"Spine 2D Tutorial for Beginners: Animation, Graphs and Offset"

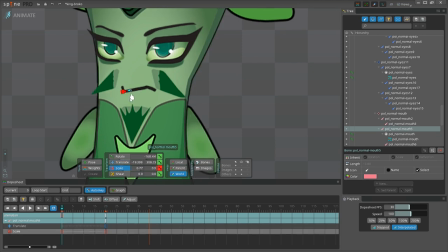The left side should look smaller as the character turns his head.
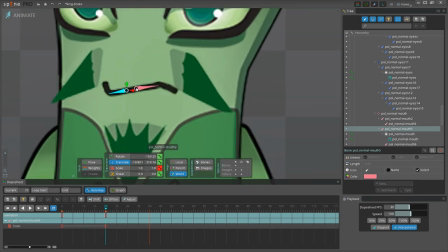So, let's make the changes to the scale on the left side and then control the position of the whole mouth via the central bone.
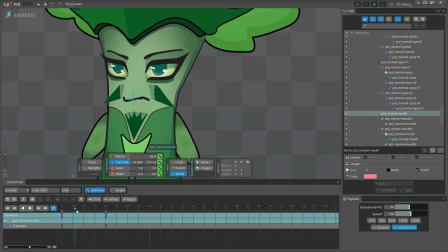See, it already looks as if our King Broker turns his head to us. Let's proceed to the mustache and make the same kind of changes as we did for the eyes, both scale and the position. Same for the second one.
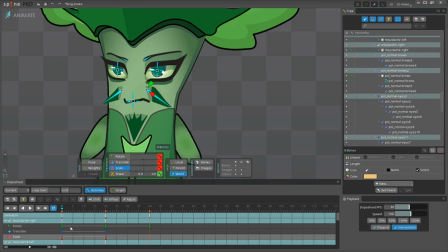Good. Then copying the keyframe number 0 for all of the bones that we've moved and pasting on the frame number 40 to close the loop.
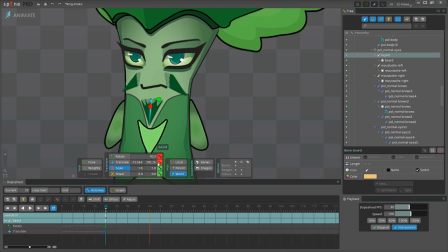Great. The only part we didn't touch yet is the beard, and here we'll change the rotation instead of the scale. Let's test the result. Very nice!
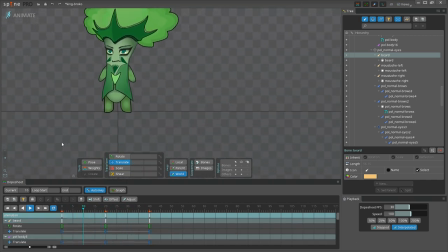Now, you might notice that when the face is moving, the garment looks a bit static.
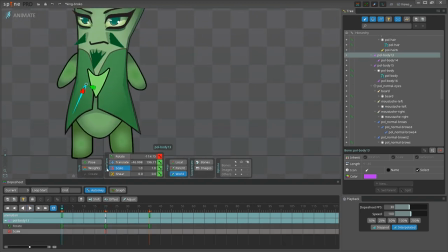So let's change the scale for the left part of the garment. It should also start small and become larger on frame number 20. That's better! And here's another useful technique that I'm about to teach you. We're going to make the garment look 3D by using the technique called freeform deformation.
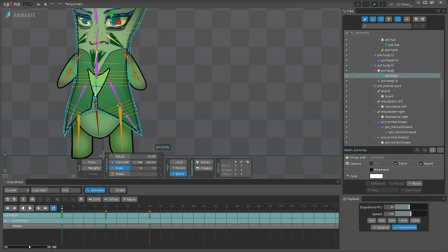Remember that we've created all these yellow lines in the previous video? Now we're going to animate some of them.
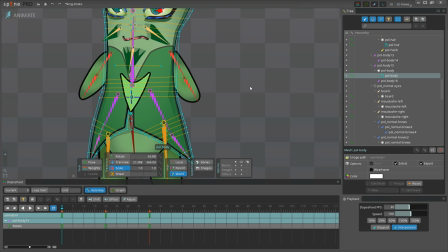Let's hold Ctrl on Windows or Command on Mac and select all the vertices on the central line.
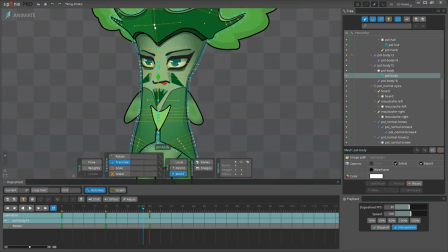Make sure you don't miss any of them.
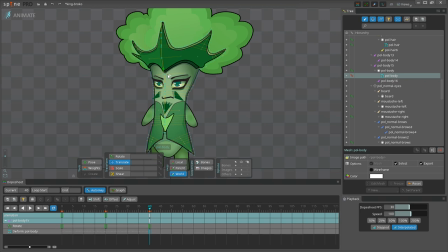Okay, then let's go to the frame number 40 and using the translate tool, move the whole selection to the left. Then going back to the frame number 20, move the whole selection a bit to the right.
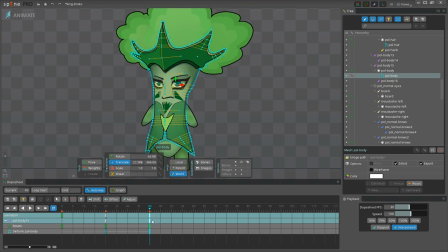And then we're just copying the frame number 40 to the frame number 0. Let's check the result. That looks better than before.
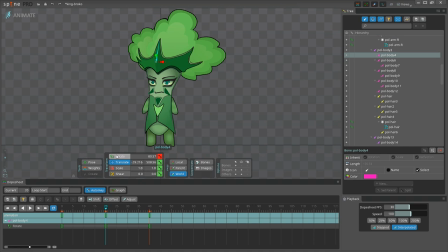Now I'm going to apply the same changes to the crown as I did for the face and for the garment, so I'm going to speed up the video to save your time.
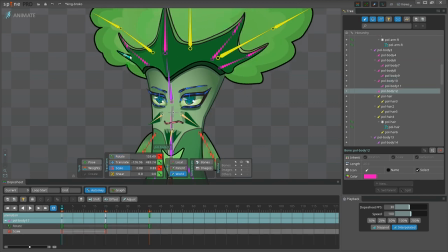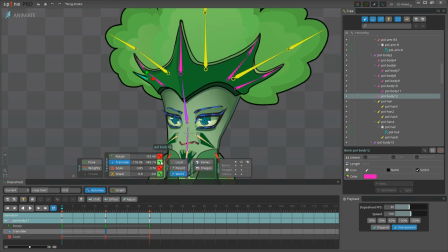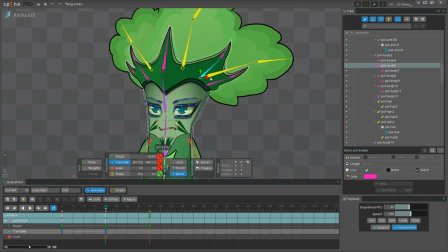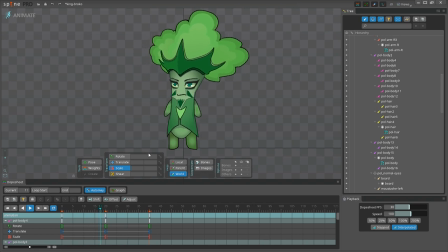Okay, now the crown looks better, and we're going to animate more body parts. Well, yeah, we still didn't touch the lower part of the arms and the legs, and I'm not going to leave this area static. So let's start with the arms and apply the rotation to the lower part to the right on the frame 20, and to the left on the frame number 0 and 40. Now the second arm.
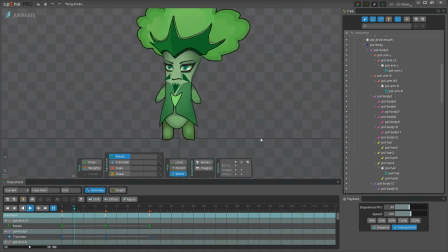Good. Now, I've just noticed that though we turn our character's face towards the player, the face itself looks kinda silly because it's static.
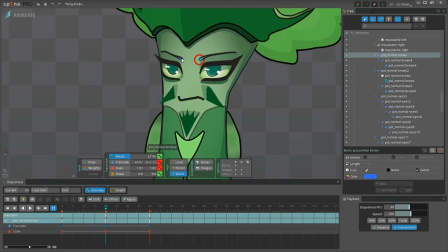No emotions there. So, I'm going to make the king frown by adding some rotation to the brows, like this. I also need to adjust the position of the brow, and I also want the king to open the eyes wider on frame 20 and make the eyes half closed on frames 0 and 40.
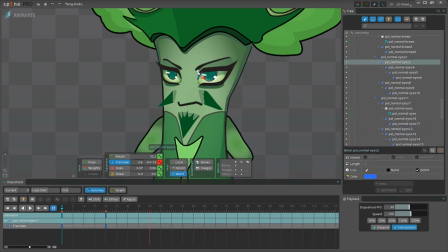I'm selecting the bones that control the upper lashes and moving them down using the translate tool. Then I'm moving the lower lashes a bit upwards, and that really gives our king this nasty snobbish look.
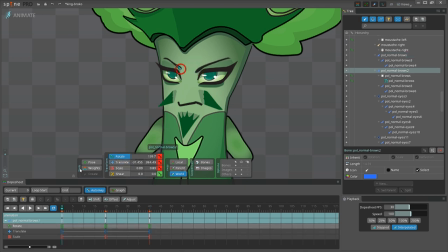He finally shows some emotions. I want to take it to extreme, so I add more rotation to the brows, and now the king starts to look angry.
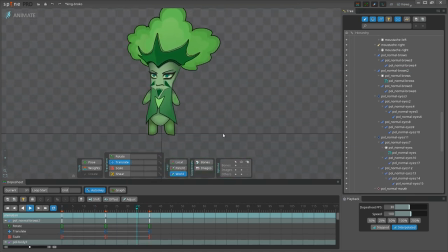See, we didn't change much, but the character really feels alive because of the emotions.
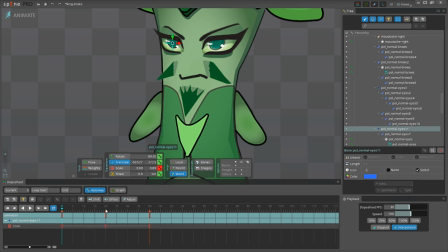I'll also add the rotation to the right part of the mouth, and I feel like I need to adjust the position of the eye on the left so that it feels right.